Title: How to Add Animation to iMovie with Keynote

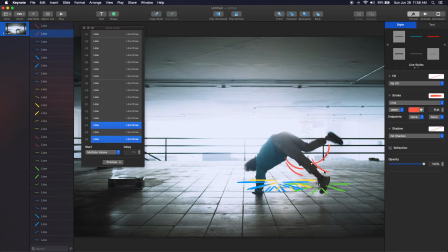744s
Swing this one down. I'm gonna do the same for this guy. So we wanna make sure this triggers after the previous builds. Let's have a look.
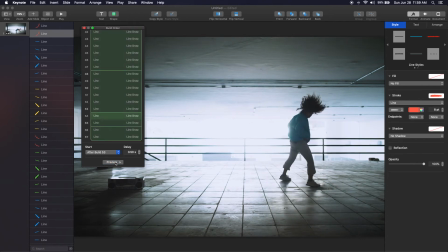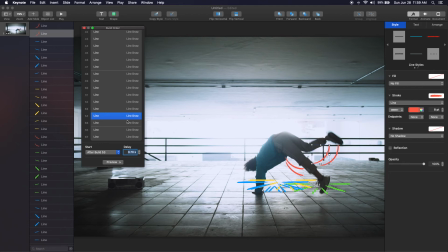769s
Cool, that looks great. We're gonna stop the impact animations there. And from there, we're gonna create a hand-drawn text animation.
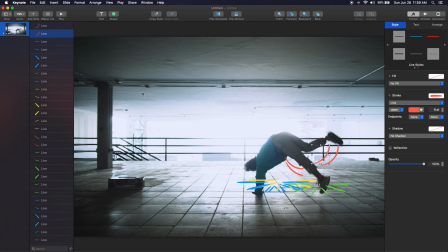778s
So you could actually just animate text on this, on top of the screen here, and that's totally fine. Since we have these kind of hand-drawn animations though, I think it's cool. It'd be cool to kind of create a stop motion-like effect with the text that makes it look, you know, kind of organic and hand-drawn.
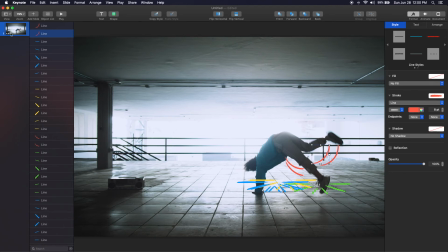793s
So to do that, we need to create, we can just duplicate this slide. So Command D, and then let's delete all the lines except one of them.
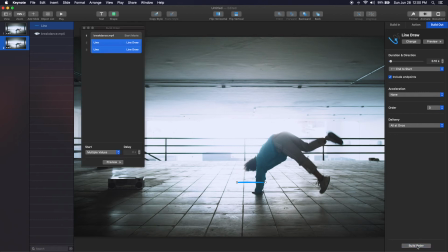808s
And let's go in here and make sure that we remove the animation. So let's go to build order, just remove all these animations.
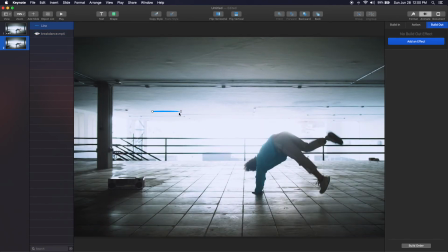819s
Then we're gonna take this line, and let's make it bigger. So now we're gonna draw out the word dance. And to do that, we'll just double click in here and create a few more points. Again, you double click to create a sharp angle.
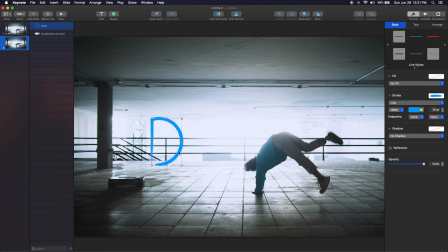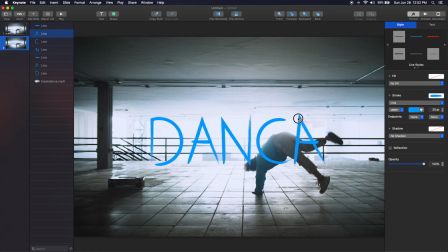Okay, so now we have our word dance, and we can just make sure that's centered.
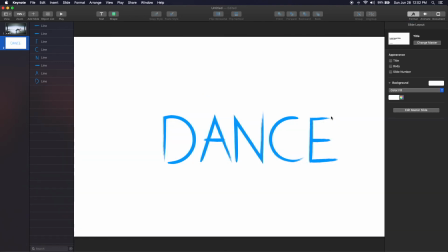873s
Now we've got this kind of overlay, we really don't need this video on the back, so we can just delete that. Now we wanna go to make sure that nothing is selected under format, under background, color fill. We wanna make sure it says no fill.
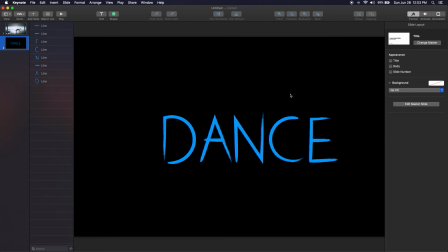884s
And this is gonna allow us to export to a transparent background, which is very important when we're overlaying these animations on top of a video. Now, to create an organic stop motion like effect with this text, we're going to copy and paste or just duplicate this slide.
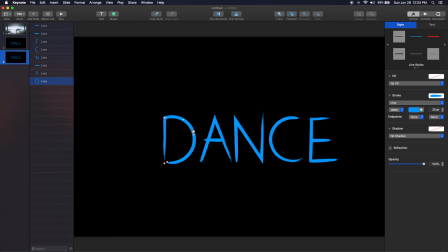899s
So select the slide, Command D, and we're gonna go back in here and just subtly move a few things around. Really subtle. It doesn't have to be, if it's too much, it'd be kind of jarring. So we don't want it to be too much. It's just kind of
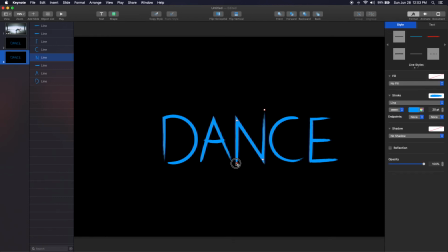916s
little changes here and there. And this is just going to allow us to show a little bit of movement rather than just a static word. And once you do that, we'll repeat. So Command D. Once again, just make a few subtle changes here.
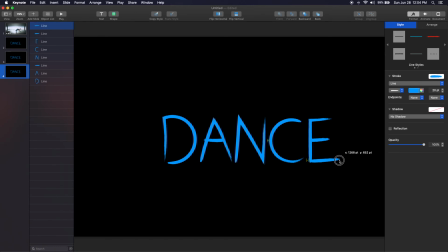934s
There's really no right or wrong here. It's, again, just kind of personal preference. But basically what's gonna happen is when this plays through, it'll look like this. Just kind of subtle movements. And what we wanna do next, just copy and paste these or duplicate them.
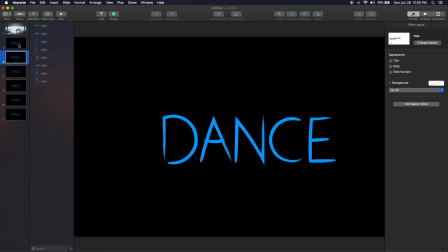951s
And so now we have this. Just kind of a repeat. And we can do that one more time. So now when it goes through, it looks like this. Pretty cool. But now, importantly, we need to select all of these.
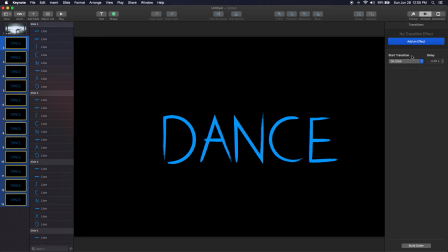971s
And under Animate, where it says Start Transition, we want to say Automatically. And let's make it change at 0.25 seconds. And this is going to make sure that the animations are actually visible. Otherwise, it would kind of blow through all of them really fast, and you wouldn't even see any of the animation movement.